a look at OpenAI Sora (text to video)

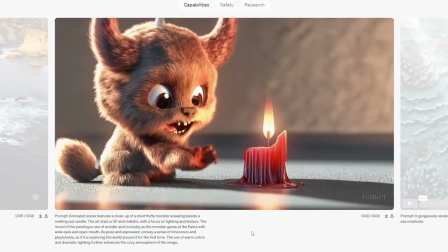The mood of the painting is one of wonder and curiosity as the monster gazes at the flame with wide eyes and open mouth.
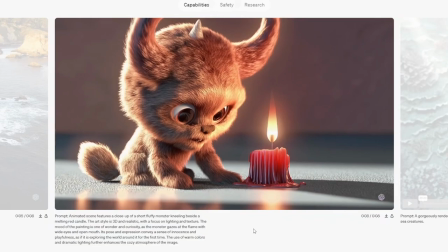Its pose and expression convey a sense of innocence and playfulness as if it is exploring the world around it for the first time.
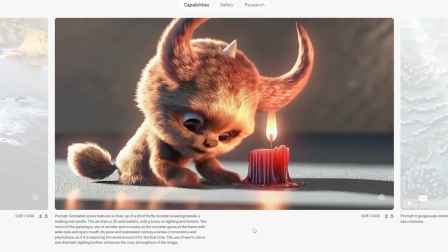The use of warm colors and dramatic lighting further enhances the cozy atmosphere of the image.
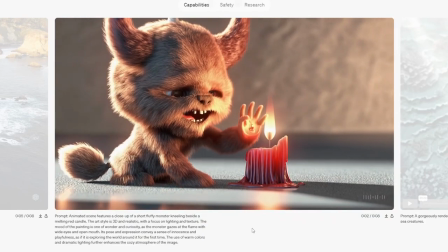I was never one for this style of,
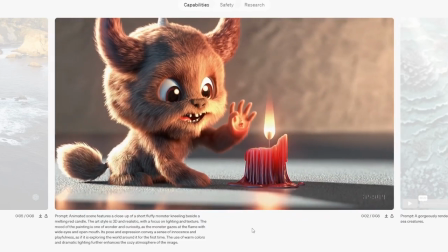those fancy, I don't know, Pixar, like fancy fur rendering in 3D for like cinema or whatever.
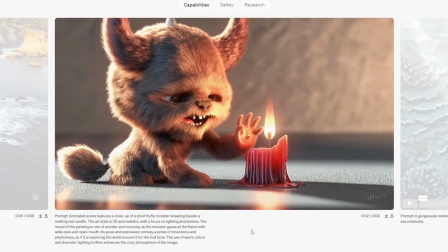I was never too much a fan of it. But I mean, it looks pretty stable.
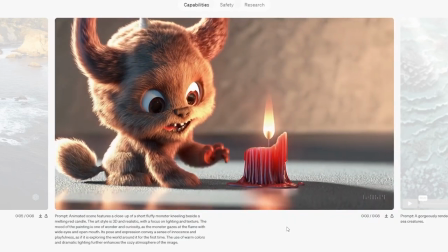It looks pretty good.
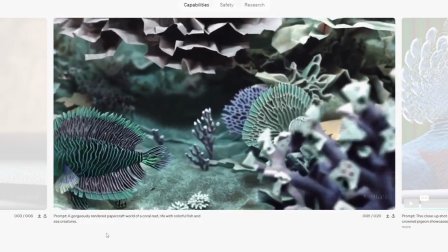Prompt: a gorgeously rendered papercraft world of a coral reef, rife with colorful fish and sea creatures.
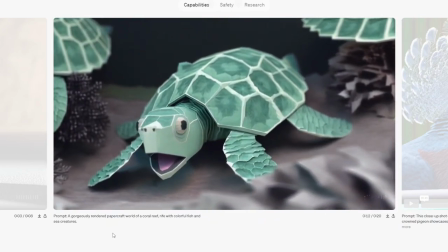Oh yeah, this one's kind of cool because the prompt is a little bit more imaginative, and the AI delivers.
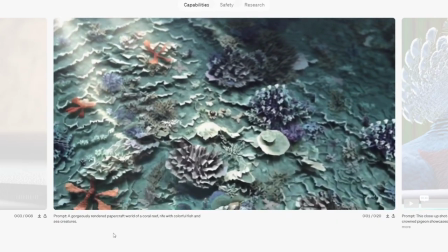So I mean, there's like the camera's even blurred in some spots.
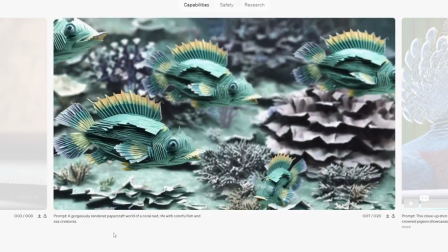It looks like there's like, a focal point on the camera, etc.
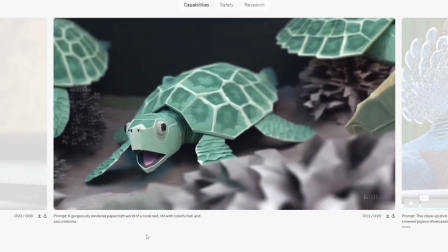It looks good.
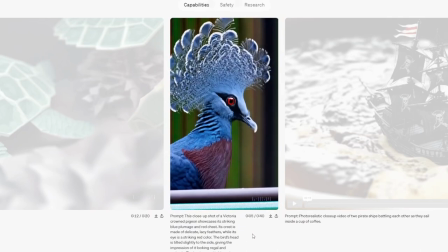Prompt: this close-up shot of a Victoria-crowned pigeon showcases its striking blue plumage and red chest. Its chest is made of delicate lacy feathers, while its eye is a striking red color.
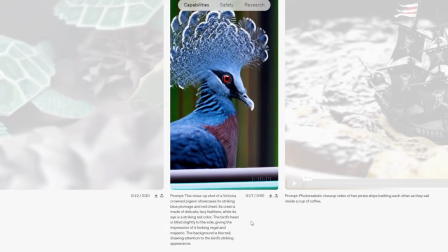The bird's head is tilted slightly to the side, giving the impression of it looking regal and majestic.
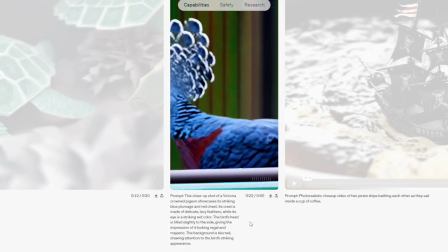The background is blurred, drawing attention to the bird's striking appearance.
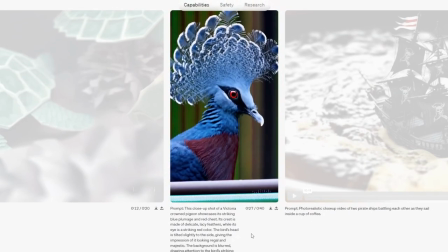I like this one a lot because, the actual behavior of the bird, like suddenly moving its head, and then I don't know, like kind of like how its neck catches up or whatever.
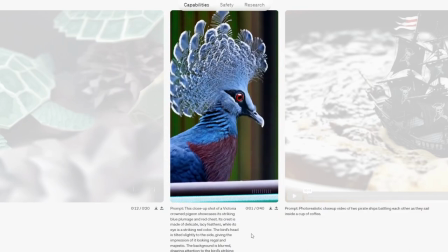It looks really convincing. Like the wiggle of the majestic plumage, right? As it turns its head.
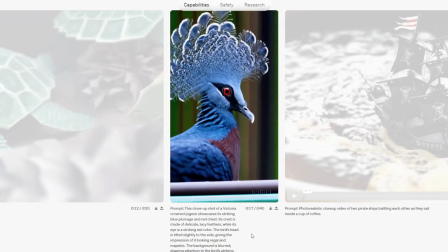Like it looks like a video, right? It doesn't look, it doesn't look fabricated.
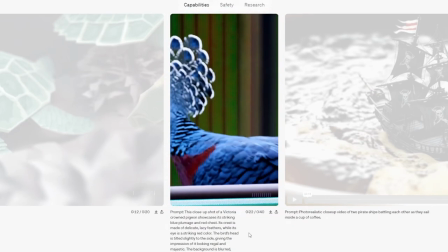It looks very convincing.
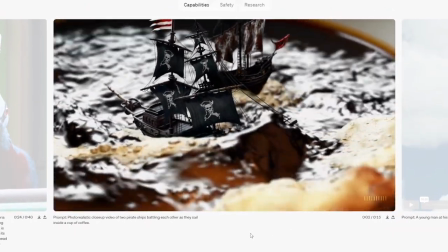Prompt: photorealistic close-up video of two pirate ships battling each other as they sail inside a cup of coffee.
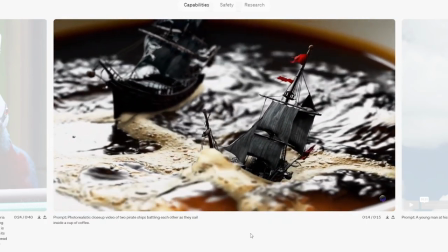So this is another creative prompt. I think sometimes maybe the lighting looks a little weird.
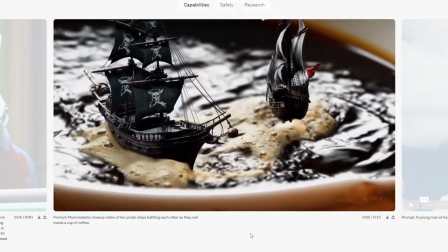But the pirate symbol is very stable across frames,
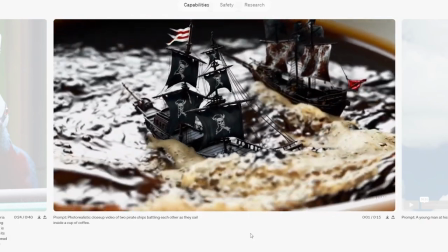and like the I don't know, like the liquid dynamics of the coffee is pretty good as well.
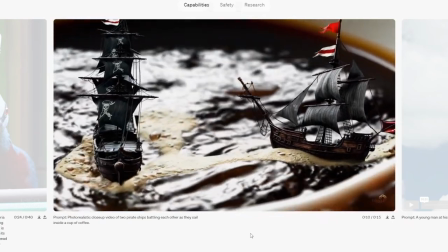So it's pretty impressive, even though I think maybe there are some lighting issues.
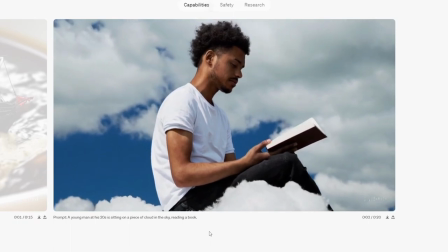Prompt: a young man at his 20s is sitting on a piece of cloud in the sky reading a book.
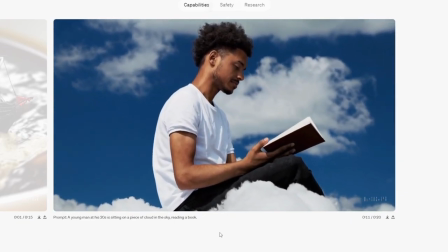This one looks completely convincing in the sense that
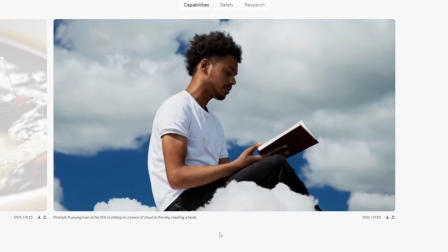like it looks like someone filmed a guy and then maybe put the cloud there, or
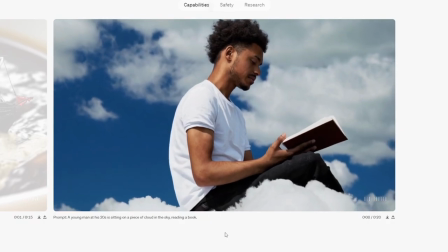maybe it was a green screen and then they put like a fluffy cloud prop or whatever, but it looks like it doesn't look like an AI generation.
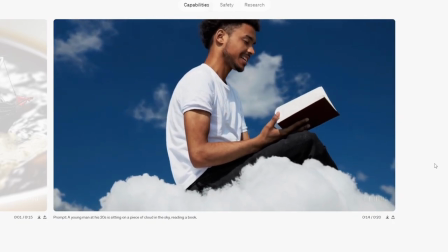It looks very, very convincing, so it's very impressive.
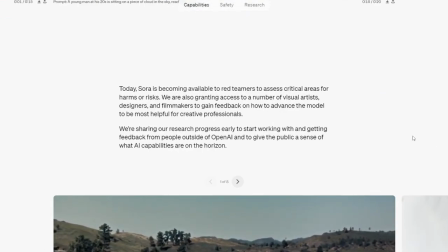Today, Sora is becoming available to red teamers to assess critical areas for harms or risks.
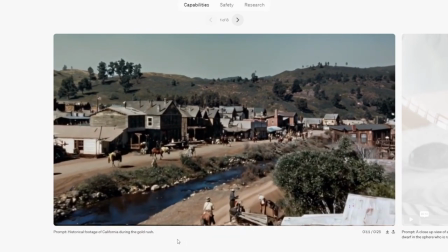Okay. Prompt: historical footage of California during the gold rush.